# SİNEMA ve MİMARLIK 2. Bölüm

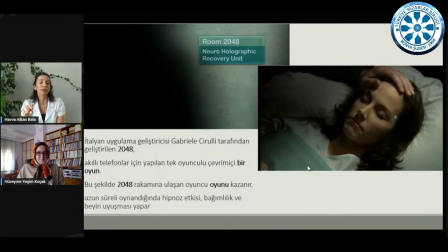(20:26)
Ama bir şekilde bu akıllı telefonlar için yapılan bir tek oyunculu çevrim içi bir oyun bu. Ve uzun süreli oynandığında hipnoz etkisi yaratıyor. Beyinde bir uyuşukluk yapıyor. Yani yönetmen şunu mu diyor aslında?
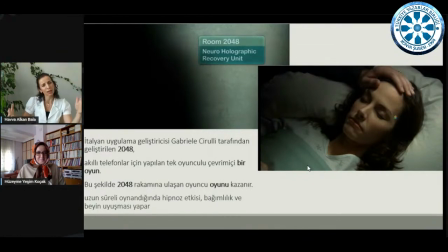(20:43)
Siz gerçekle hayal arasında, gerçekle dijitallik arasında bir yerlerde uyutuluyorsunuz mu demek istiyor.
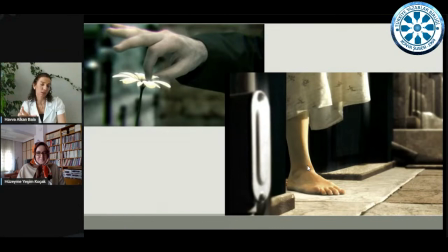(20:51)
Bir filmde yönetmen bir şey gösteriyorsa, ki bu film boyunca bu sarı çiçekle çok uğraştı, döndü tekrar baktı. Bilin ki o kendi göstergesinin ötesinde bir şeye referans.
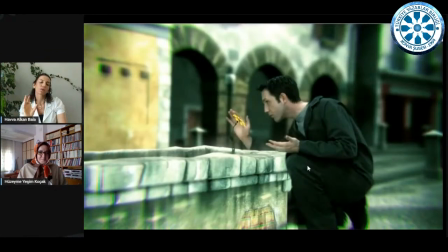(21:06)
Burada o sarı çiçek, sarı olması da çok önemli. Ne görüyorsunuz? Yani şu anda baktığınızda ne görüyorsunuz? İşte mimar orada bir çiçekle uğraşıyor.
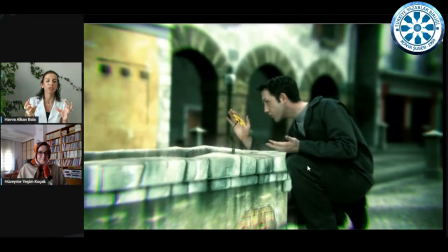(21:21)
Yaratmış olduğu o üç boyutlu hologramın içerisinde bir şey yaşatmaya çalışıyor. İşte o sevgilisi, işte o sevdiği kadın. Ama başka bir göze baktığınızda bu bir tabut olabilir mi? Yani tabutunun başında sevdiğiyle vedalaşan bir adam görüyor olabilir misiniz?
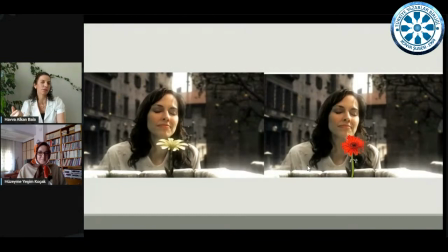(21:40)
Bunu gösteriyor bize. Yani bu çiçek sarı değil de kırmızı olsaydı, yani bir gül olsaydı mesela, ki olamazdı. Çünkü burada bir hastalık, ölüm, yok oluş anlatılıyor. O zaman onun mutlaka hazan rengi, sarı çünkü hasrettir, ayrılıktır, hazandır.
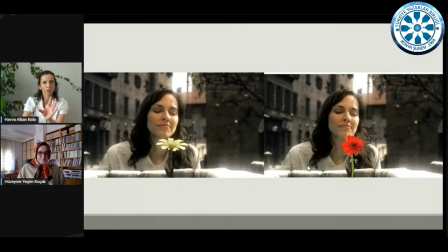(21:58)
Sarı olmasının bile aslında gösterge benim açısından anlamı var.
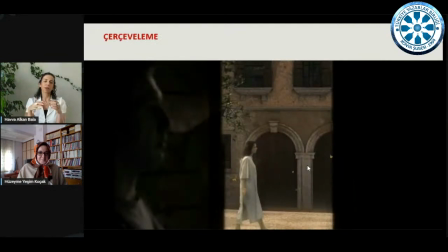(22:03)
Ve bu kadının, hani bir öğrendiğimde çok tartıştık, ölecek ölmeyecek. Muhtemelen karanlıktan izlenirken başka bir karanlığa gidip çerçevelendiği için kendi hastalığında, varoluş savaşında epey bir zorlu olacak gibi.
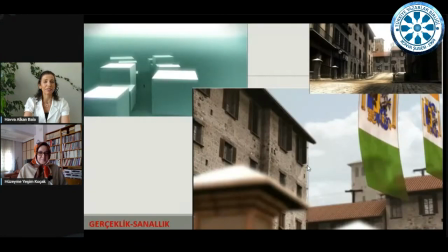(22:18)
Çünkü çerçevelemeler bize aslında gösterilenin ötesinde algıyla mesajlarını ve anlam değerini verir. Şimdi filmin bir yerinde, tabii filmi izleyemediğiniz için şu anda birazcık da böyle havaya konuşuyor gibi de hissediyorum kendimi, ama eminim yayından sonra merak edip bakarsınız.
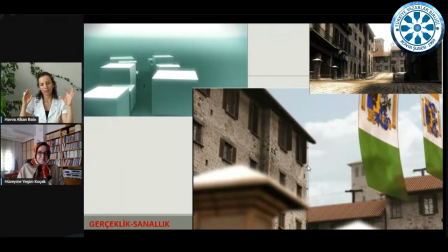(22:38)
Filmin bir yerinde hologram bir rüzgarla ve bir sesle gerçekliğe dönüyor. Yani gerçeklikle sanallık arasındaki kesişim noktasını görüyoruz.
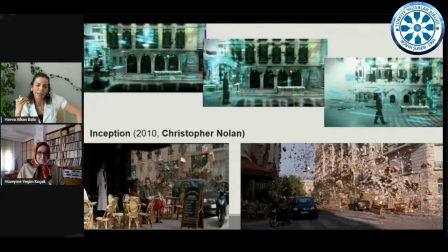(22:52)
Bir de bu çok hoş bir şey. Bazen yönetmenler birbirlerine böyle referanslar veriyorlar. Bir çeşit saygı duruşunda bulunuyorlar. Selam gönderiyorlar. Inception filminin nasıl o dağılan, patlayan noktaları aslında düşler,
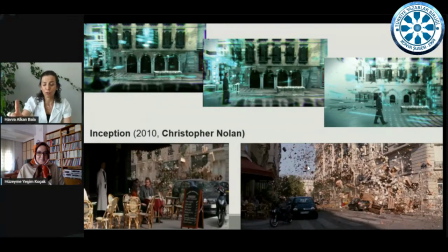(23:10)
hayaller yok olduğunda bu filmde de görünüyor. Fakat bu film Inception'dan daha önce.
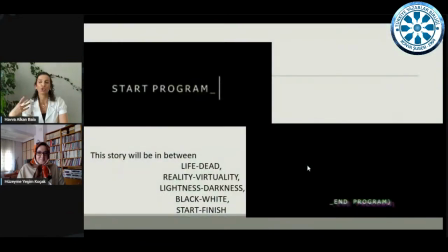(23:16)
Ve bütün bu hikaye, bütün bu çaba, bütün bu efor, ölümle yaşam, gerçeklikle düş arasında, karanlıkla aydınlık arasında, ışık, başlangıç ve bitişin. Yani bunu, yani hepimiz bir şeyler yapıyoruz, uğraşıyoruz. Bir doğduk ve öleceğiz.
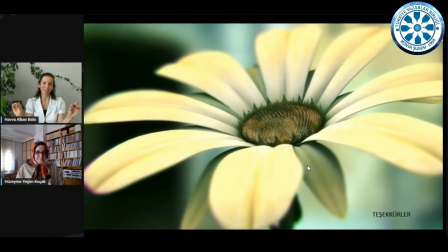(23:34)
Ama marifet işte o bütün doğum ve ölüm arasında. Aslında sevgiyle kurulmuş bağlar, başkalarına faydalı olduğumuz anlar yaratmakla, bir anla, bir fotoğrafla, bir anıyla, bir dokunuşla var olacak. Dolayısıyla bugün sinema ve mimarlık üzerinden yaşamı yüceltme adına düşünsel bir ortam oluşturmak için emek sarf eden, bu programı yapan Yazarlar Birliği'ne, Konya Şubesi'ne, başkanına, moderatörüme çok teşekkür ediyorum. Dinleyicilere çok teşekkür ediyorum. Yayın arkasındaki Bedir Bey'e çok teşekkür ediyorum. Çok çok değerli katkıları olduğu süreç içerisinde. Ben işin açıkçası filmi gösteremediğim için birazcık hüzünlüyüm, ama çok da önemli değil. Mesaj alındı diye düşünüyorum. Çok sağ olun, var olun. Herhalde Yazarlar Birliği'nin en güzel programlarından biri oldu.